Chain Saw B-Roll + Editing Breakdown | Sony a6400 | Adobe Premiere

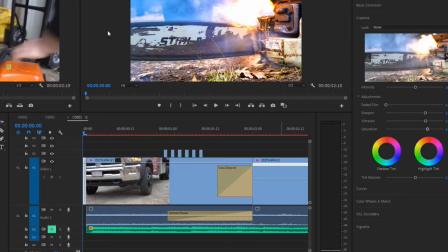Hey, it's Mike here. I'm just going to break down the B-roll that you just watched, the chainsaw B-roll. It was pretty fun to shoot, and the editing was pretty fun too. I'm going to show you some things that I've been working on. Maybe it'll help you with your edits and to be more creative with the edits.
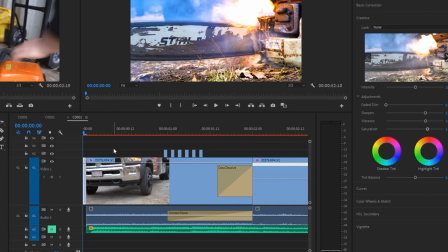Some of what I learned here was from the full-time filmmaker course. It's a pretty good course. You can see it on YouTube, it's a full-time filmmaker. So the first thing that I did is the thumbnail. So I uploaded this to Instagram, and with Instagram, I wanted to have one frame here of a nice thumbnail,
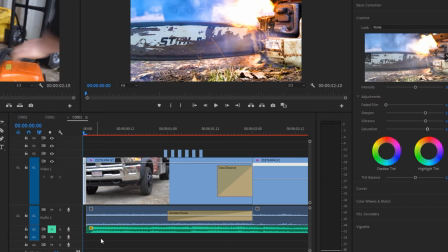so that will show up first when the video is on the page. So what I did, click this thing, this little camera button here,
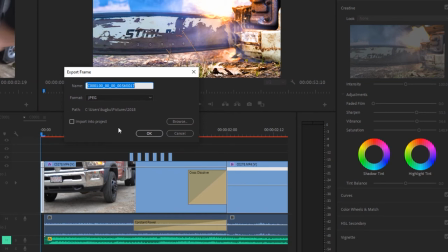and then I can export this as a image and I did that and I brought
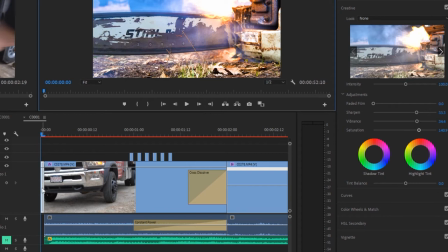it to the front and then also what I did was sharpened vibrance and saturation and the basic correction I
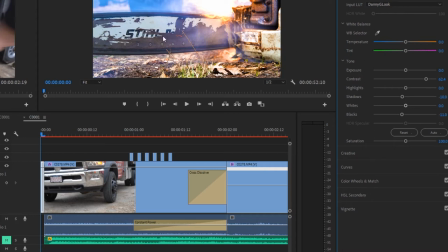upped the contrast a lot just to make it stand out to make it kind of pop off the page on Instagram and one thing I learned from full-time filmmaker this is called the flicker effect.
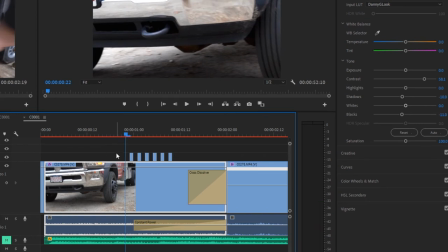So pretty much I just take, it's the same video footage.
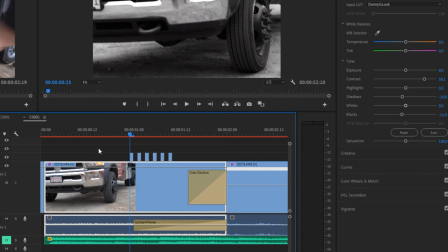So I have the footage on the bottom and then I put the same video on, or the same footage on top, same clip. And all I do is, the clip above is going to be black and white. So I have a frame of black and white, then I cut the next frame to the regular footage,
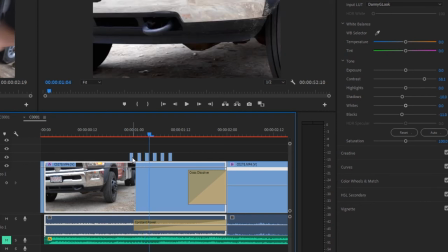frame black and white cut regular so when you do that and you combine it it makes that flicker effect so it's just the same video but one is color and i make
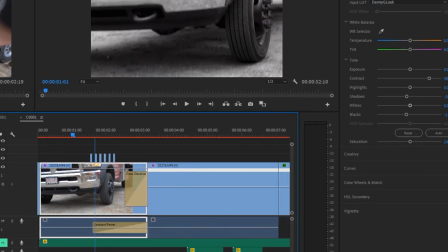one black and white next thing oh so so i've
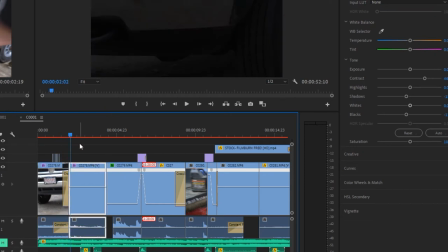been working on the sound design so i'm not playing the the
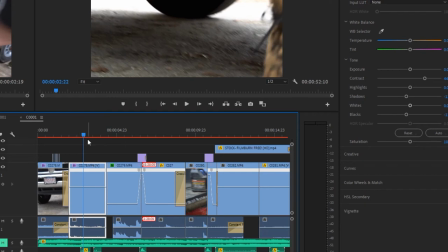video i'm just playing the sound design design from this and these are,
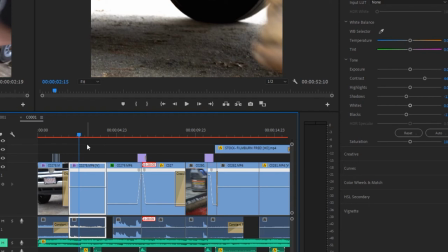I'll just play it, this is the footstep and then the stomp.
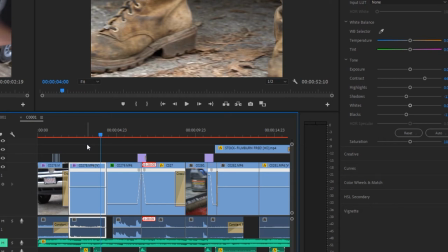So I'm playing that from, or that's from Epidemic Sound with the sound design.
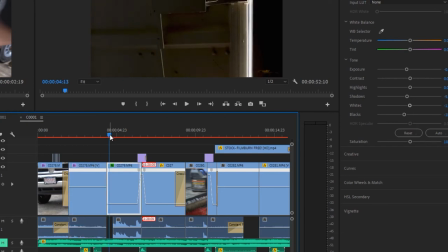And you can hear, if you couldn't hear it right there, you can hear the full video or you can hear that clip when you watch the B-roll.
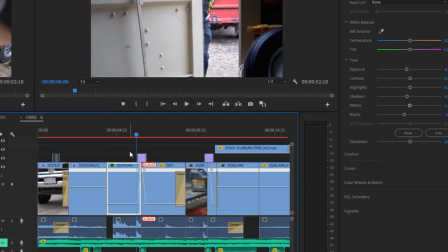Another thing, this is, they do a lot in the full time filmmaker course, this is speed ramps.
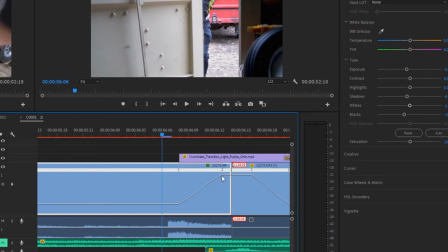So pretty much all I do is you make a, so you can take a point, so say if I want to do right here, I just hit control, control and just makes this, I think control and then the left click on the mouse or my keyboard,
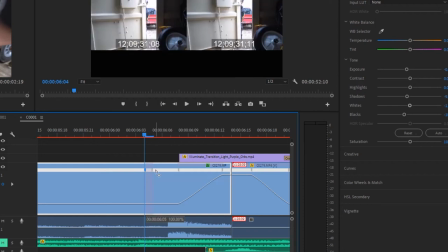and it makes this point here. So then I can drag this out and I can raise this, the timeline.
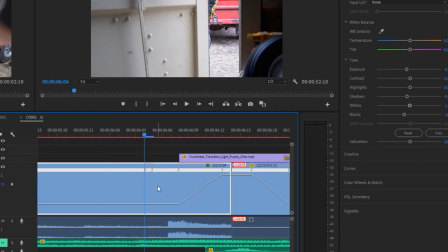So first you want to go to change the, let's see,
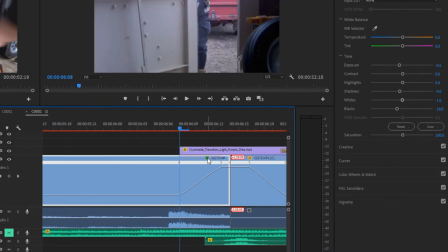you just click on the FX here, right click and then time remapping and then speed.
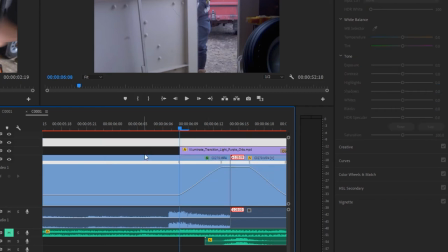So that would change this little bar here to speed.
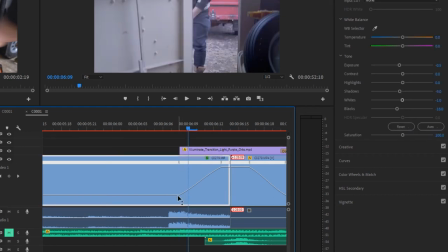And then you just start, this is the normal speed, then I go up, increase it to about 1000.
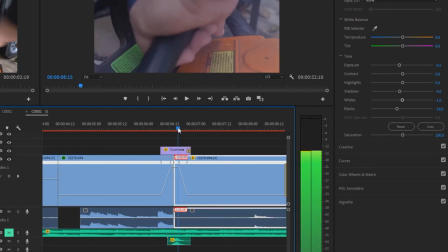And then I have the next clip is at 1000 too, so then it zooms like that.
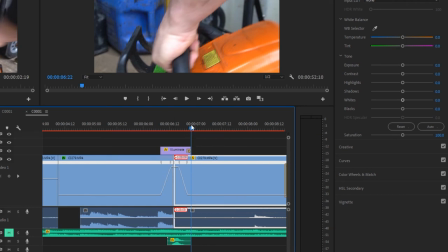And then I drop the speed back to 100. And also, on top of that, I have the illuminate, or it's kind of the, it's like a lens flare,
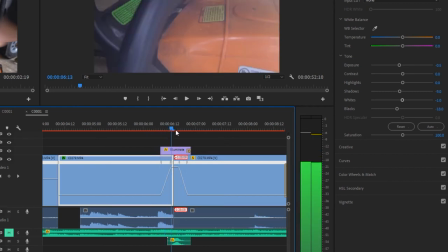just makes it, I thought it was cool to just help with the transition. And also the whoosh.
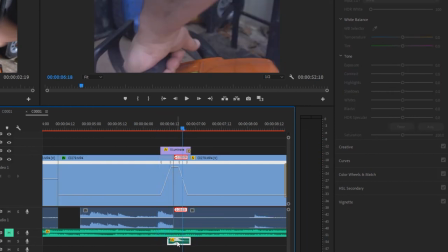So the whoosh again is from Epidemic Sound, it just helps everything flow better and it just helps,
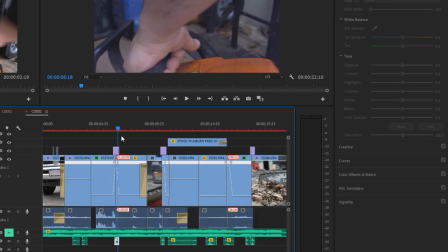it just makes it a lot more interesting to watch.